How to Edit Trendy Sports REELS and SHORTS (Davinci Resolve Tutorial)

projectors film clicks things that i'm used to for the digital effects there's whooshes and glitches and those types of things always combine your sound effects with your visual effects so that they go together the next clip here
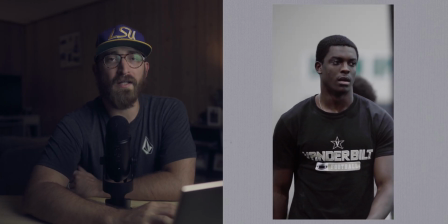i just have a lot of overlays throughout this video just to make it a little bit more interesting and just to add to it isn't it is an intense football workout so just added those things for a little bit more effect
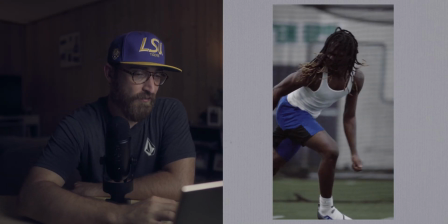go here speed ramping that's all throughout the video not only did i mix up my lenses i also mixed up my frame rates i shot mostly at 120 frames per second you can slow that down to 20 here but i also shot at 24 frames per second to get that natural motion blur and a good cinematic
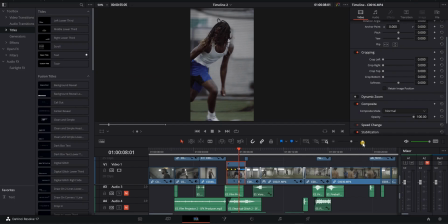look but as far as my speed ramps go when i ramp into another clip i go from 20 and to about 110 it makes it look a little bit more natural like the athlete's moving faster it's not it's not cheating it actually it actually just just looks better and so 20 to 110 that way that's like the most drastic change that i can have in a speed ramp i like it that way some people might go at like 40 speed but i go all the way down to 20 if i'm going to shoot at 120 frames per second i'm going to get all i can out of it all right so we have a
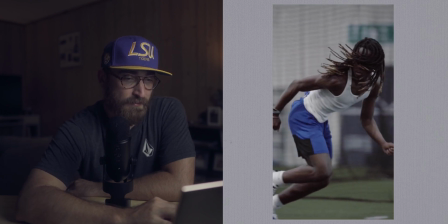combined overlay and camera shake transition here I use this camera shake a lot it
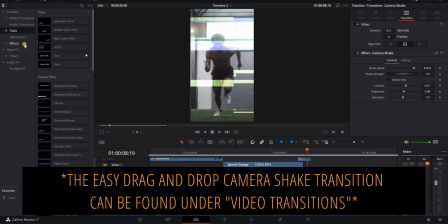is built in to DaVinci Resolve like we go here to open effects we can find it let me search for it camera shake right there a really good effect especially for sports videos I've done a video just specifically on three transitions that I use a lot and this is one especially for something intense it just makes it flow makes it better so going here I got another speed
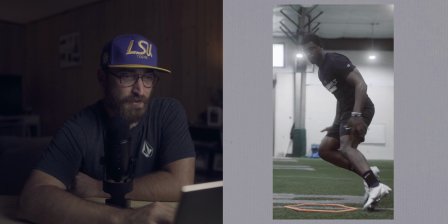ramp plus camera shake transition another speed ramp and
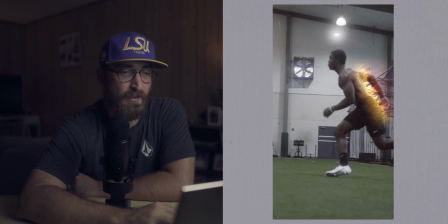then boom camera shake again if you haven't seen this video on this flame
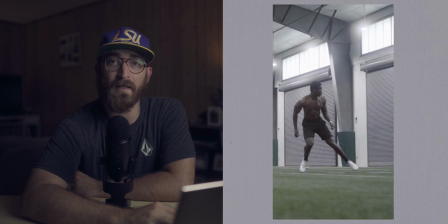effect I did a tutorial just for this in my very last video so check the channel shameless plug i'm not i'm not i don't have no pride in this shameless plug this was obviously a gimbal shot i set manual focus
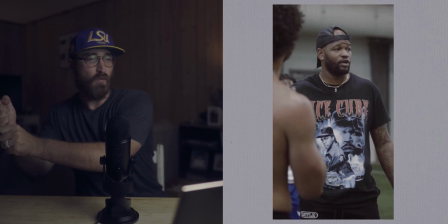on eric teaching and just walked around him did kind of just a cool like circle around the athletes as he's talking to them here and when they were doing these drills here's one thing i've learned from shooting and editing sports videos you can get multiple angles and make it look like you have like two or three cameras going because a lot of times especially in these workouts it's very repetitive and so they're doing the same drill over and over again
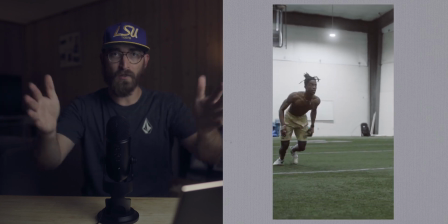and so one shot I have Eric like instructing the drill the next shot I have the athlete running the drill so I didn't have two cameras going but you can almost make it appear like that because they're doing it over and over and over again don't just get the athlete the whole time don't just get the coach the whole time get both of them also mix up tight shots medium shots wide shots you can make it look like you got a whole camera crew out there and you're just a one-man band a little simple quick tip makes it look really good oh here's something
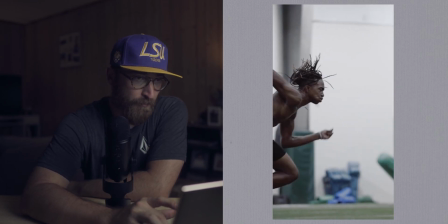really good uh that i noticed some people doing i got inspiration from other video
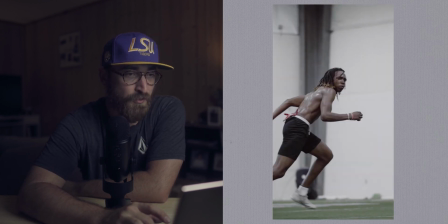creators this is a kind of a zoom transition that i see people doing a lot and i I really, really liked it. So I'll go here and right before this clip, right before he catches the ball, I have a key frame right here.
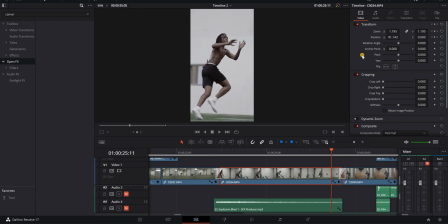I am one, two, three, four, five, six,
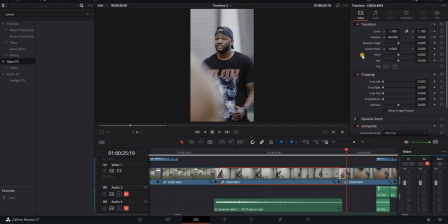seven, eight frames from the end of the clip and just started it right here,
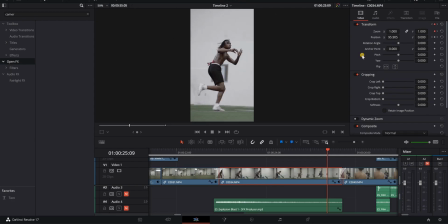set a key frame and just zoomed in, adds a little bit of effect.